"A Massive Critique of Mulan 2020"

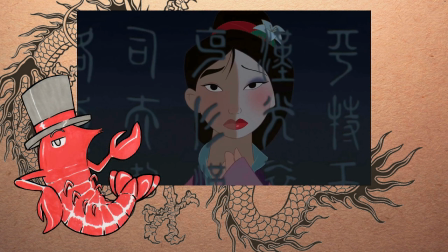(41:14)
Obviously, the movie is no longer a musical, but even so, to cut away such a beautiful ballad as Reflection is a crime to art.
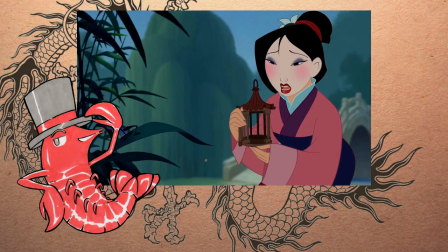(41:22)
In the animated film, the song number was a perfect way to glimpse further into Mulan's insecurity in a semi-abstract way.
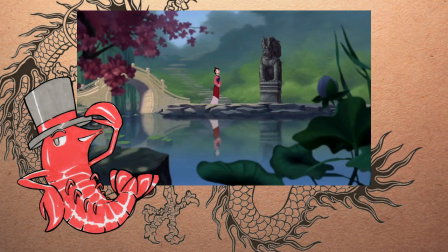(41:29)
We know exactly how she views herself, a failure, the expectations placed upon her,
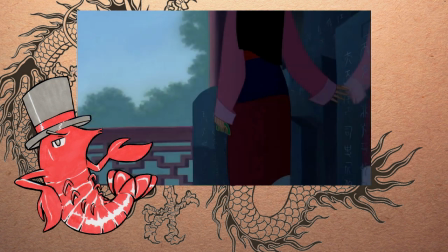(41:36)
grueling, and the longing for meaning of her own, yet unknown. Meanwhile, what do we get for not Mulan at this point? Brilliant!
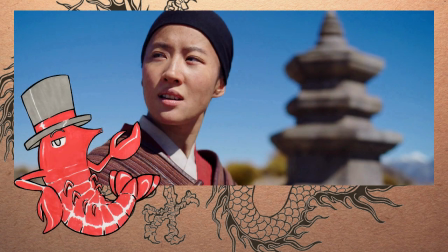(41:46)
And yes, the movie utilizes an instrumental rendition of the song later on, to diminishing returns, and we'll be covering that when we get to it. But the song isn't the only part that gets cut, and I would argue that it ain't even the most important element. Rather, the live-action film neglects the pep talk from Mulan's father that follows the song number.
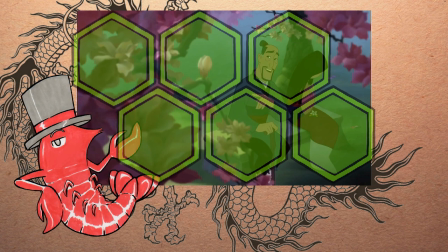(42:07) But look, this one's late.
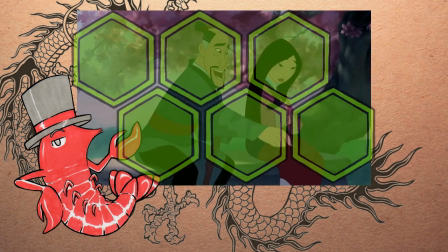(42:10) But I'll bet that when it blooms, it will be the most beautiful of all.
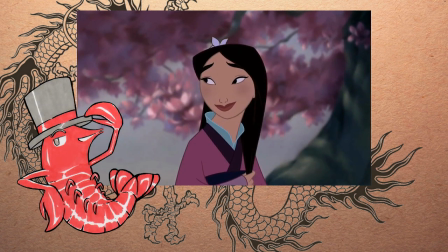(42:19)
This short scene makes all the difference establishing the relationship between Mulan and her father. Mulan's father doesn't love her any less even if she fails. He knows her daughter and all of her bumbling yet well-meaning tendencies.
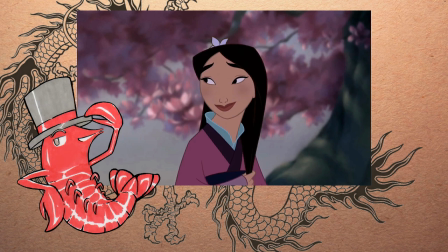(42:34)
No matter what happens, he believes in Mulan. She will grow and she will do better. Hearing her father's supporting words visibly alleviates Mulan's anxieties.
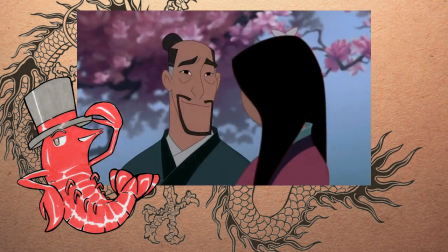(42:45)
She is lucky to be loved by someone so wise and gentle. The bond between these two is truly powerful. But hey, it's obvious why the 2020 film omitted this scene. We need to show the father being all huffy and disappointed and patriarchal and shit. How else are we going to victimize the poor womans? And as if that weren't enough failure caused by skipping a pivotal scene, the 2020 film suffers an awkward pacing issue following the meeting with the matchmaker.
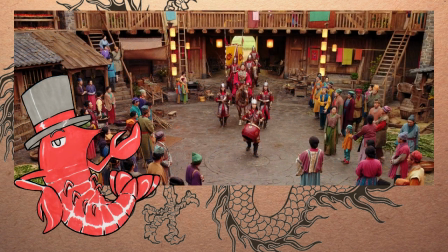(43:13)
Just as Not Mulan walks out of the hag's lair, the Imperial envoys arrive at the village to enlist troops for the army. Whoa! Another huge event happens at the exact second the previous one ends? What a fucking coinkydink! No regard for proper downtime and pacing makes the plot come off as artificial, just going through the motions.
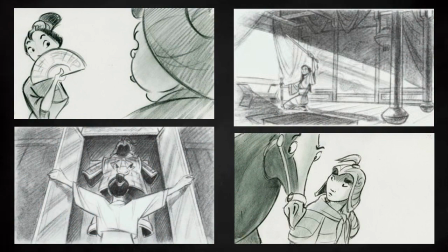(43:35)
One of the great problems that permeate the live-action movie is its callous use of the animated movie as a vague storyboard.
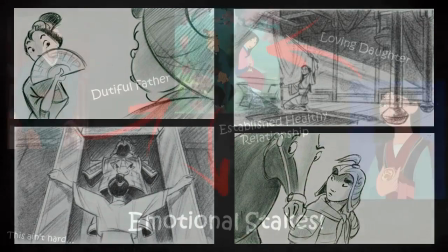(43:42)
The new film borrows seemingly random elements from the old one, whilst casting away others.
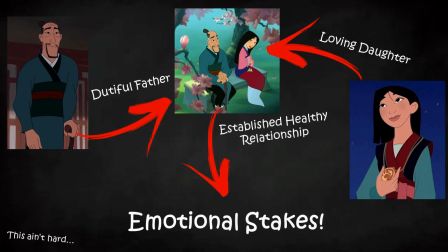(43:47)
The filmmakers never put in the effort to analyze why all the elements worked so fantastically in the animated movie,
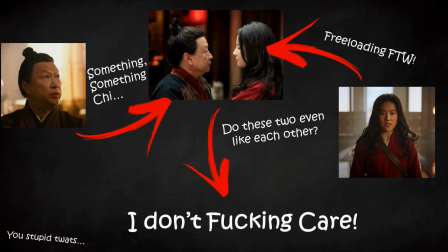(43:54)
so the end result is a horrific Frankenstein's monster of a narrative. In storytelling, nothing exists in a vacuum. Plot elements, story beats, characters, they all bleed into each other.
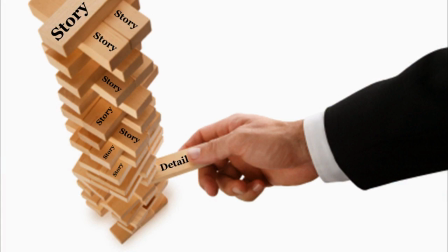(44:08)
Oftentimes, if you change one tiny element, you end up causing widespread consequences in the script. Writing takes talent, writing takes effort, and none of that is the forte of the dumbasses responsible for this travesty.
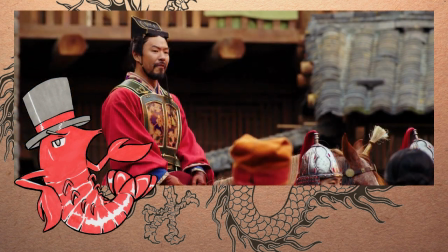(44:22)
The scene where Not Mulan's father is recruited for the coming war is similar to the animated movie on the surface,
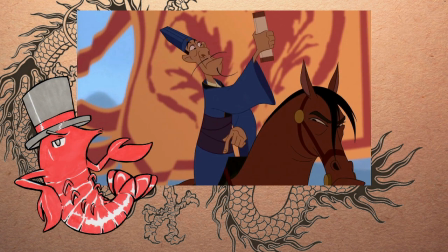(44:29)
yet the differences make all the difference.
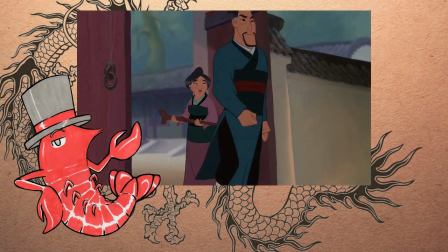(44:33)
Firstly, in the original film, Mulan's father gets to be gallant and cool when he accepts his conscription papers. He stands tall, like a veteran knight should.
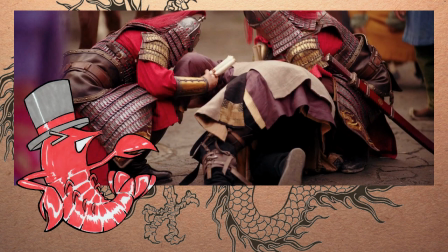(44:43)
In the new film, not Mulan's father gets to plant his face in the dirt, ridiculed in front of everyone for his weakness.
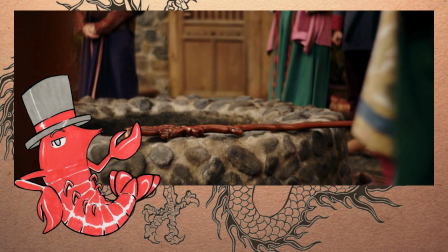(44:50)
Both of the characters shared the same injury, a leg that has seen better days.
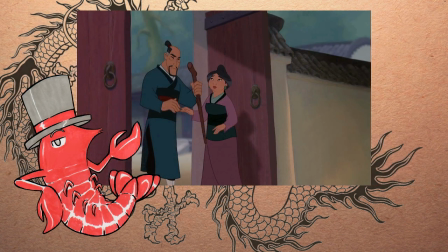(44:55)
Yet for some reason, the father in the new film stumbles to the ground in public,
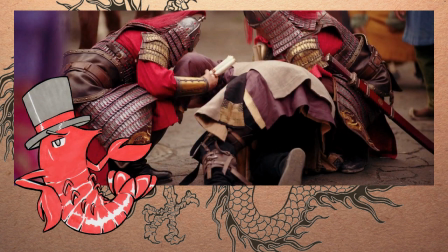(45:00)
almost as if the filmmakers wished to make masculine figures look more pathetic.
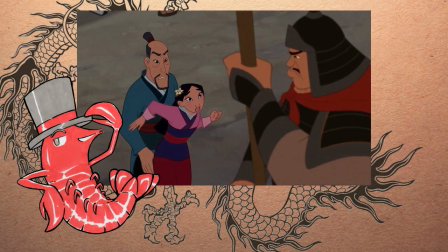(45:05)
Secondly, in the original film, Mulan rushes to plead for her father's safety as soon as she realizes what's happening.
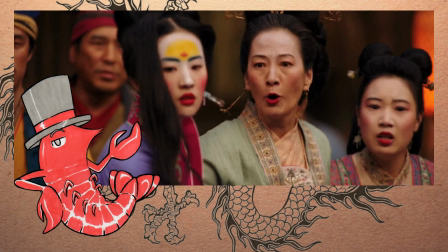(45:12)
In the new film, not Mulan only attempts to help her father once he falls to the ground.